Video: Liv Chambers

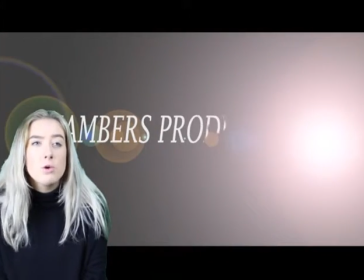I have been able to develop my skills further.
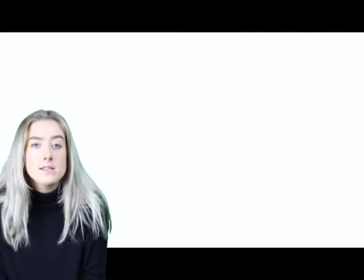I think the process of planning the film was a lot smoother due to research, planning, storyboard and creating the dynamic.
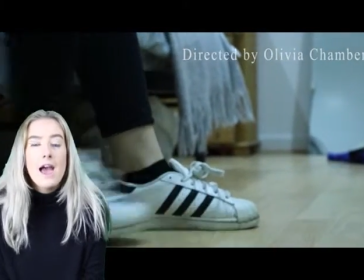This gave me a clear vision of what I had to do to make it successful.
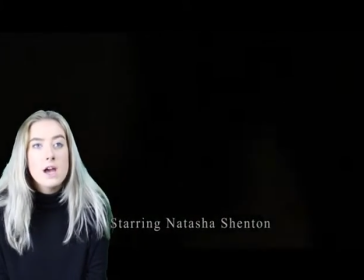In the research stage, I was able to look at film posters, titles and opening sequences.
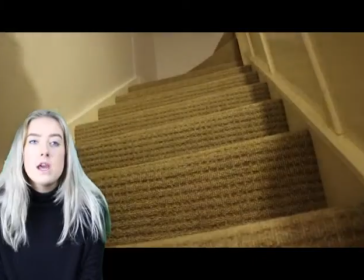This allowed me to annotate the conventions used and which ones I had to incorporate in order for the horror genre to be shown efficiently.
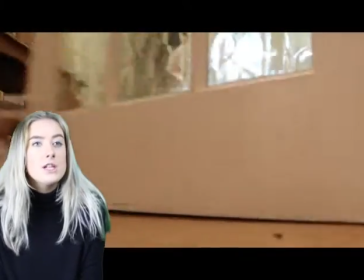One of the posters I looked at was The Woods. This was a modern horror movie which was very successful.
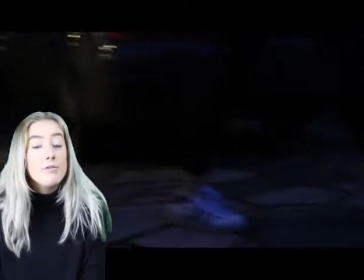In the planning stage, I planned the locations, props and assigned roles to my characters.
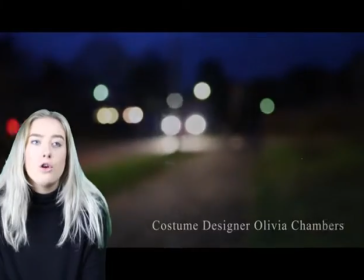This helped me during my filming because everyone has a clear vision of what they had to do.
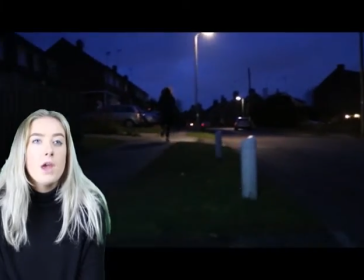Having a storyboard also enabled me to keep track of where my actors had to be
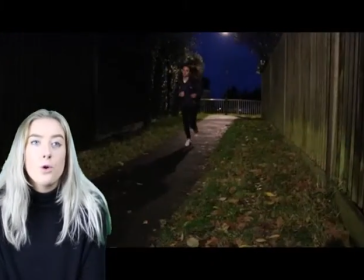positioned, and also it helped bring the story alive. Overall, having more planning and research allowed me to have a big insight of
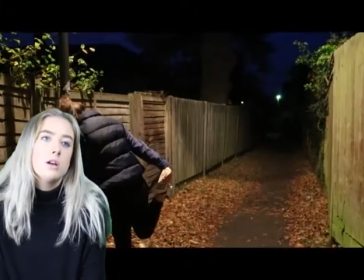what I had to do in order to conform most of the horror conventions and to make
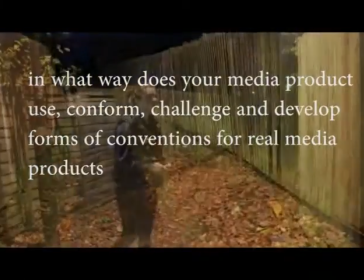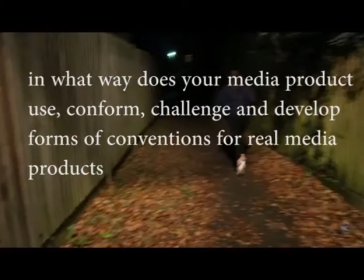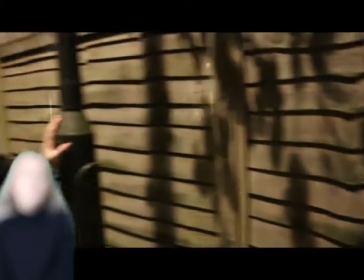recording.
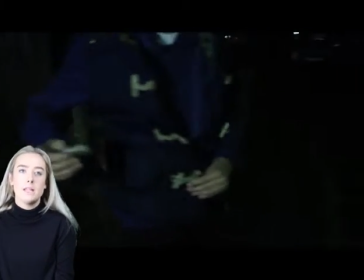Some of the stereotypical conventions which I have included in my media piece are a night setting which leads to a dark lighting. This is used a lot in horror movies because it generates a childhood feel of being scared of the dark.
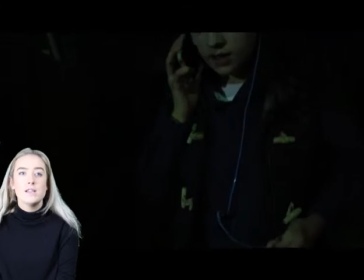Another convention used is the isolation of the victim.
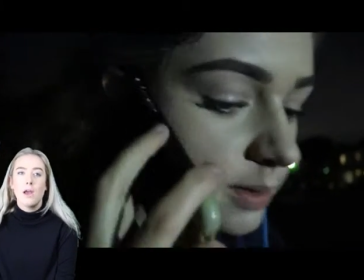This help creates a fear by showing they have no help nearby and are completely vulnerable.
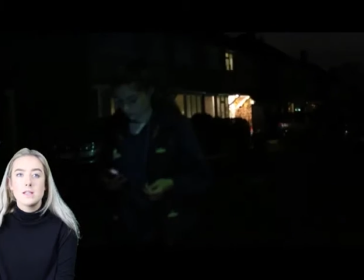This somewhat links with the use of the stereotypical girl victim, as they are often portrayed as weak and vulnerable too.
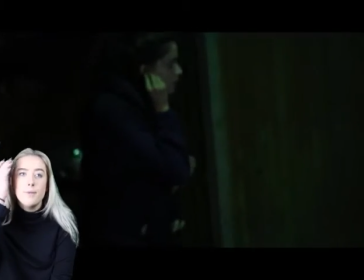Moving on, a phone has become very popular lately within modern horror movies.
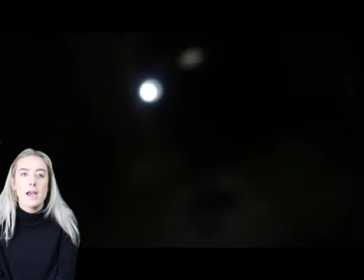It shows how the antagonist has overpowered them by getting into their phone without any personal information.
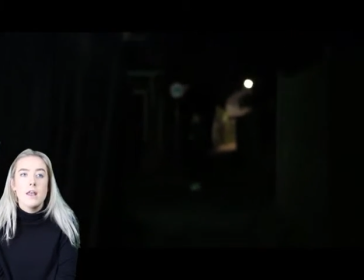Despite this, it also shows the intelligence and how they are ahead of the game.
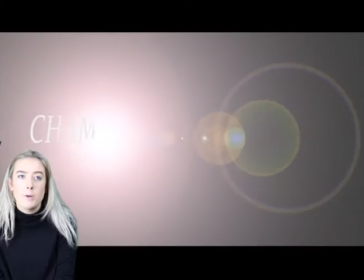This creates a fear within the audience as everyone has a mobile phone and it is easily related to.
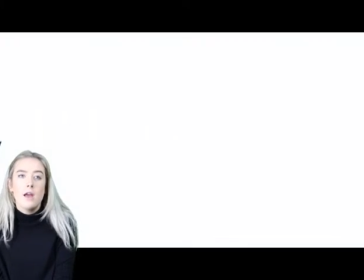The convention I have developed is the music. The soundtrack I've used is Lord of White Teeth instrumental.
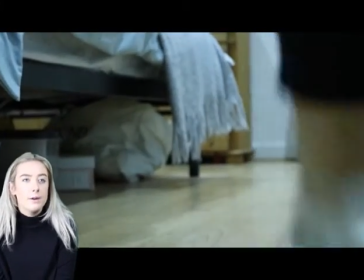This would often be found in a drama or thriller due to the calm beats which eventually build to a crescendo.
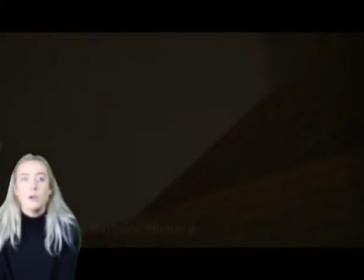I've used this track in my film because I think it subverts
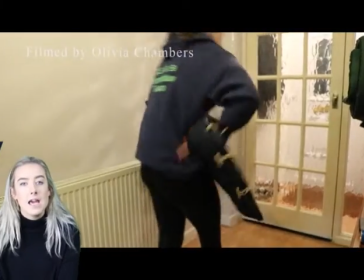the stereotype and creates a tense and slightly off-putting sensation.
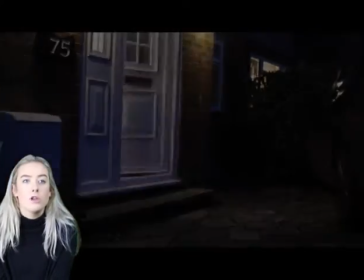I wanted this effect because it doesn't rush into the horror genre straight away, instead it slowly builds up throughout.
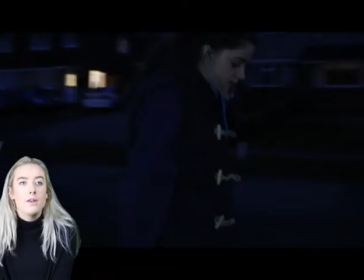Additionally, the music harmonises with the clips shown. The first clips of the victim, they're very relaxed.
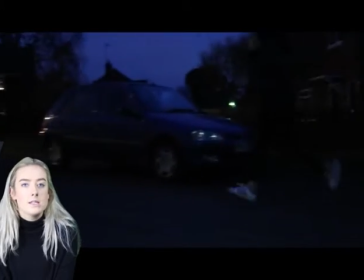I wanted the soundtrack which conveyed this as well, so the audience felt the same.
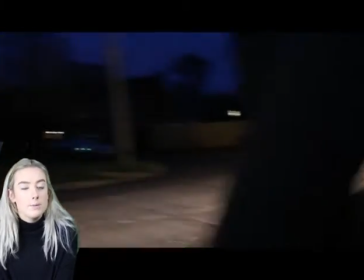Despite this, near the end I revert back to stereotypical horror music, high-pitched and eerie sounds. The score I used was influenced by the original movie, Insanity.
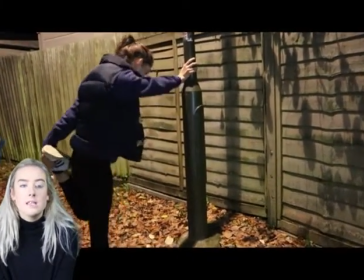I put it to use when the antagonist is shown in the dark alley.
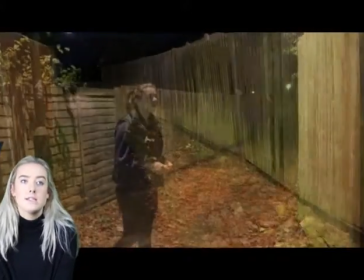This is to highlight the tension and fear in this scene, but also to make the audience feel uncomfortable.
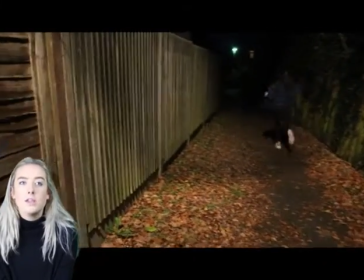Despite this, in one clip during the movie, I used an isolated classic iPhone ringtone,
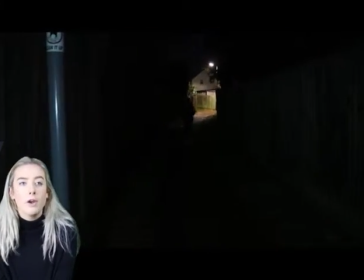along with a clip of the phone ringing with an unknown number.
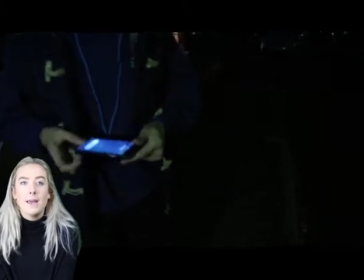I isolated the sound so it would have a bigger impact on the audience and begin to build the tension. This is another stereotypical horror convention because it is used a lot in horror thrillers, for example The Ring.